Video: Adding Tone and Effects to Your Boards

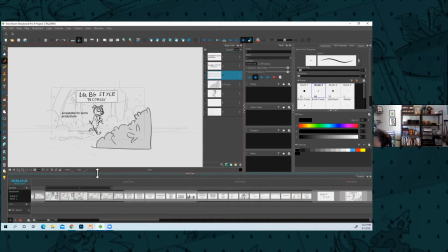[0:08]
To talk about different board styles I've seen, you know, making the background that light gray, putting in the grid, you don't even need to fill in the character with a white if the background's light like that. You can fill it in with white, you can add a soft focus as well,
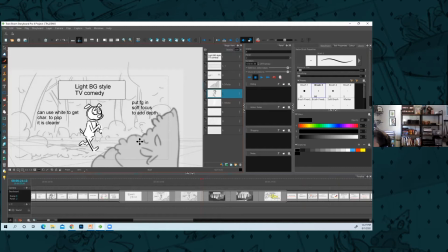[0:28]
that can add some depth to the shot um sometimes
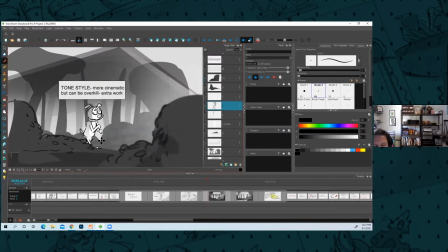[0:35]
if it's a scary scene or if uh you know you're trying to add tension or something you might want to add some light and tone makes it all more
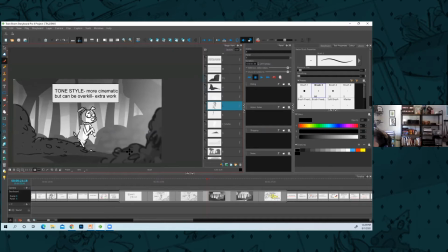[0:46]
cinematic it adds time though to your board so you could turn in a board and it looks like this but maybe there's just one really scary moment and you can add in the tone for that.
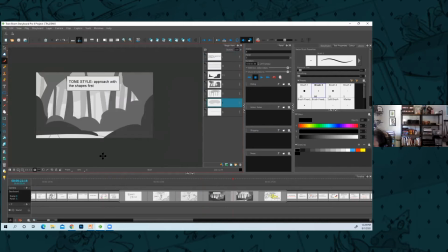[1:02]
And a lot of times I'll think in shapes first just because that's how the background designers think of it. Like you don't want to be thinking about the details of the bush, you want to think of how it blocks out your shot. You don't want to think about leaves,
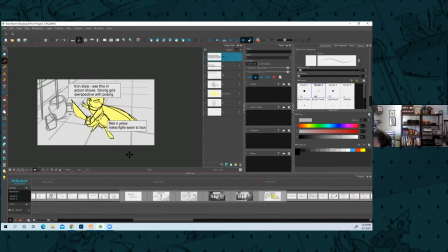[1:19]
you want to think about that big shape that will create the composition um here's another one for i've seen a lot of action shows where
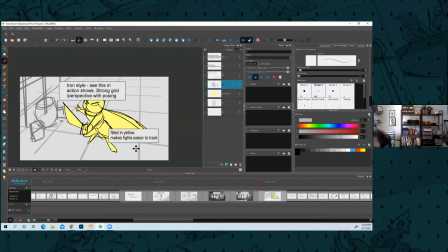[1:28]
they'll just be you know tron grids indication of architecture with perspective you always need perspective but a fill in with yellow and the yellow will help you track really quick action um you could go
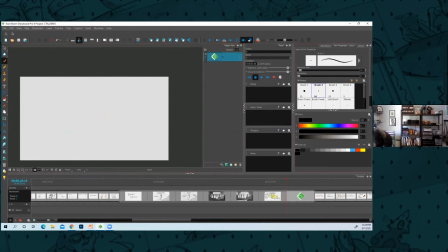[1:45]
you know super wide but you know the two characters are fighting in the distance and they're that big but because I added
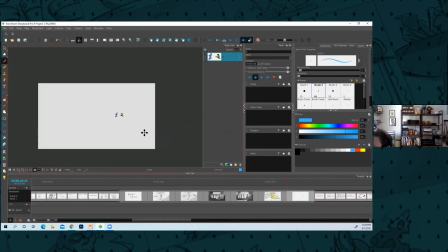[1:57]
in that little yellow like I know who is who even if it's that tiny so it's all
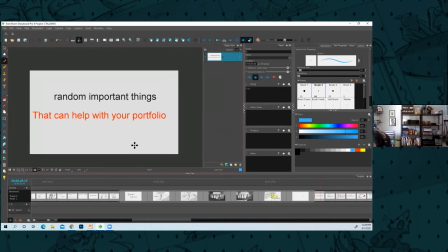[2:04]
for tracking purposes and clarity so yeah more storyboard
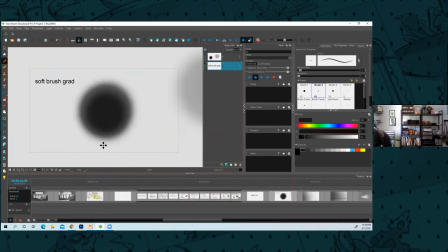[2:09]
pro tips use the soft brush to add tone that's um to the right soft brush and then i'll eat into it and i'll have
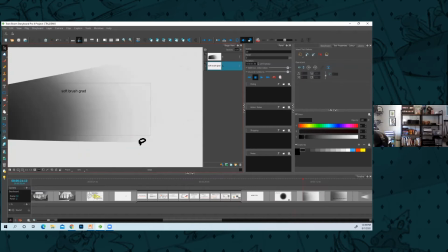[2:22]
fun little grad things that i can play with and that can really add a lot to adding mood and
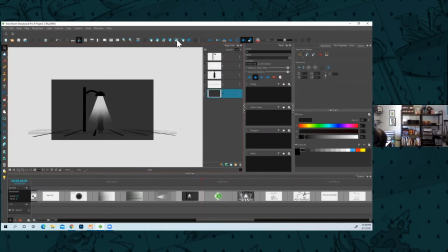[2:30]
and interest to your shots like this shot isn't that interesting without the light with the lights on
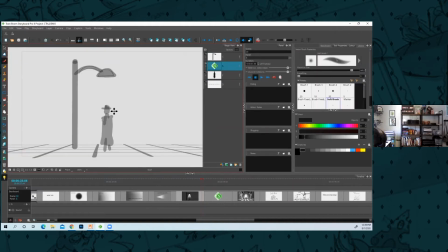[2:39]
all the lights off it's kind of a boring shot what makes this shot interesting is is all that lighting so
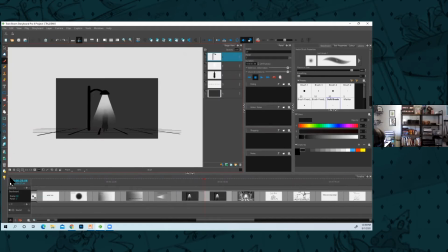[2:50]
if that's part of the story you should include it I think especially in your portfolio maybe the whatever
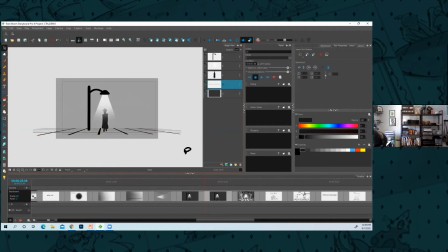[2:59]
production you move on might think of it in a different way but you you should include lighting if
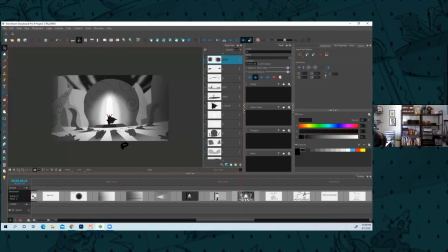[3:04]
it's important to the story like here you can see it you can do some pretty fun
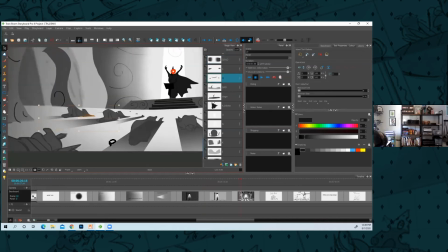[3:08]
crazy stuff with it like here i grabbed you know these cut it cut it out and then i just copied oh yeah that that's a pretty good hockey i'm like thinking of all my hockey's now um yeah control and drag i use that a lot
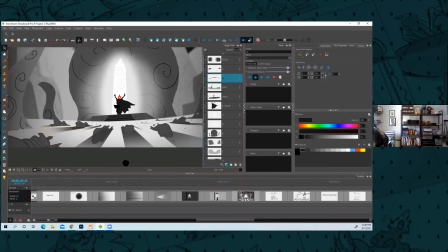[3:27]
you're just copying um stuff over oh yeah
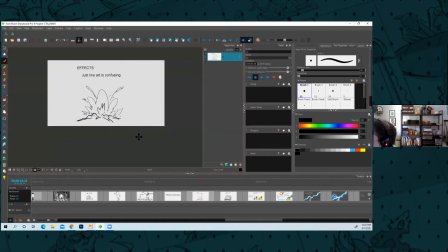[3:34]
so effects i like to think of effects of the shape design you can draw line art like that's my explosion adding
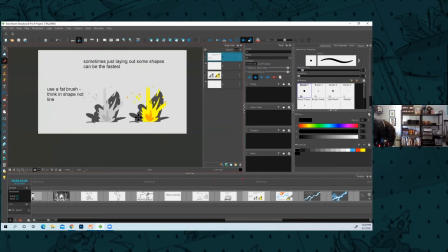[3:47]
tone though will make it a lot quicker and then lots of times what I do is I'll just draw like